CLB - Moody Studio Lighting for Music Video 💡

Hey guys, Greg here with LensPro2Go, and today I have another cinematography lighting breakdown. We're going to be looking at one of the close-up shots from the performance music video we just shot, which I'll put a link to in the description below if you haven't seen it. So, let's take a quick look at this shot, and then we'll get into the breakdown. Roll it!
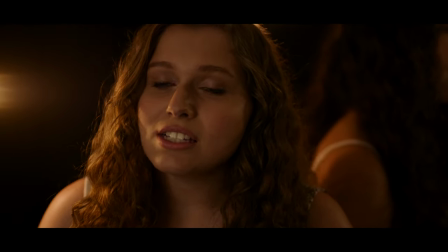My favorite thing about this shot is probably how the Sigma lenses are handling those flares. It's pretty impressive, and I can't wait to get more hands-on time with those lenses. Before I start talking about the lighting setup, I'm going to run through some of the camera settings with you, We shot on the Arri Alexa Mini in 4K.
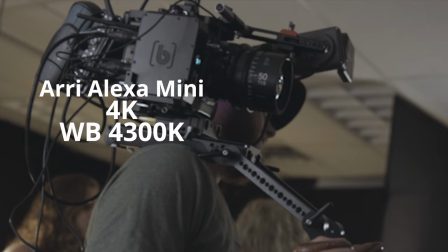White balance was 4,300 Kelvin to warm up those practicals.
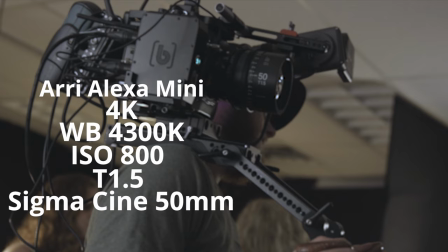ISO was set to 800 at a T1.5 on the Sigma 50mm CinePrimes, and we had the internal 0.6 NDs on.
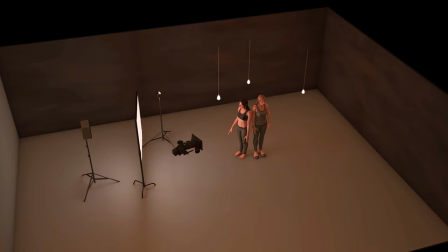Here's a 3D render of the entire setup, and I'll be jumping back to this to show you exactly where the lights are being placed, along with the actual shot so you can see what each light is doing. Again, being in the studio, we had total control of the light, so starting from completely black, we can bring in our first light which is going to be the practical way in the back.
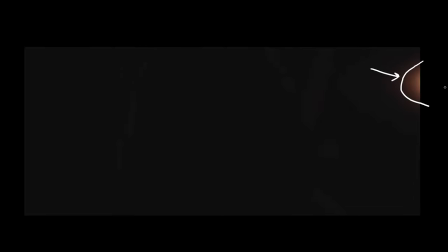This light is giving one of the flares to this shot and you can't really see the bulb here but in some of the other parts of this shot you can because we're moving around on the shoulder rig. The second practical was placed behind them to give that rim edge separation on their hair and the
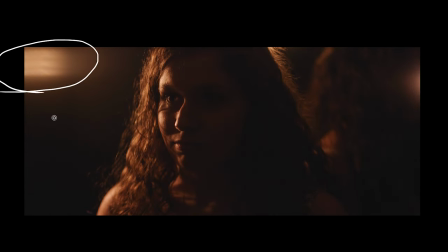last practical is just off to camera left and giving us that awesome flare that I play around with during this shot.
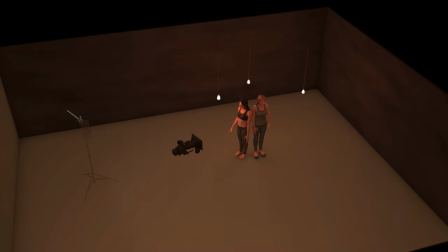It's also motivating where our key light will be coming from. The key light we used was a Felix Matrix and this was placed just behind camera left and And to soften it up,
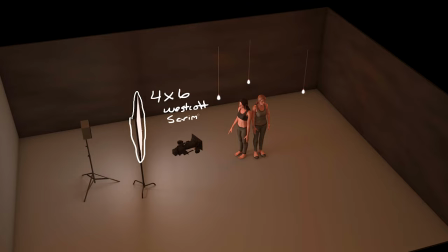we put up that 4x6 Westcott Scrim Gym with the one stop diffusion. This light has two purposes.
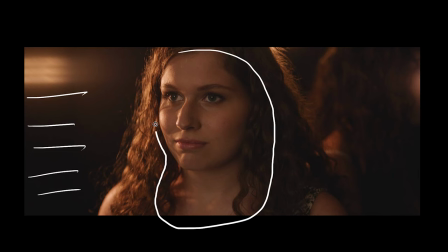First it's obviously filling in the rest of Emily's face, but it's also the main light for her catch light.
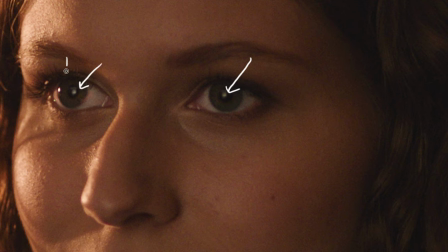If I zoom in here, you can see it right in her eye. Eye lights are super important because it brings life to your talent.
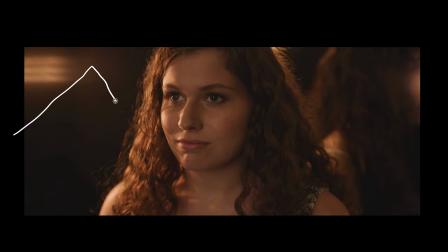Lastly, we brought in the Felix P360 to fill in a little more from the key side and hit the back of Lily right here.
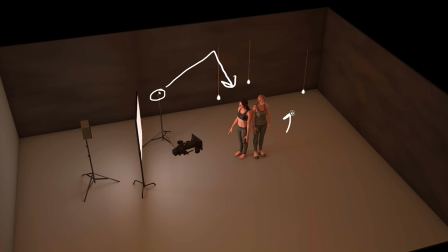This light was just bouncing up into the ceiling to give a nice overall fill. And that's gonna wrap it up for this one. If you enjoyed this video, don't forget to give it a like and subscribe. We have one more video breakdown coming from this series that we shot on the music video. If you want more information on any of the gear that we use, I'm gonna put a bunch of links in the description below, so go check those out. And if you have any questions on lighting gear or techniques, leave them in the comments. I'll see you guys in the next one.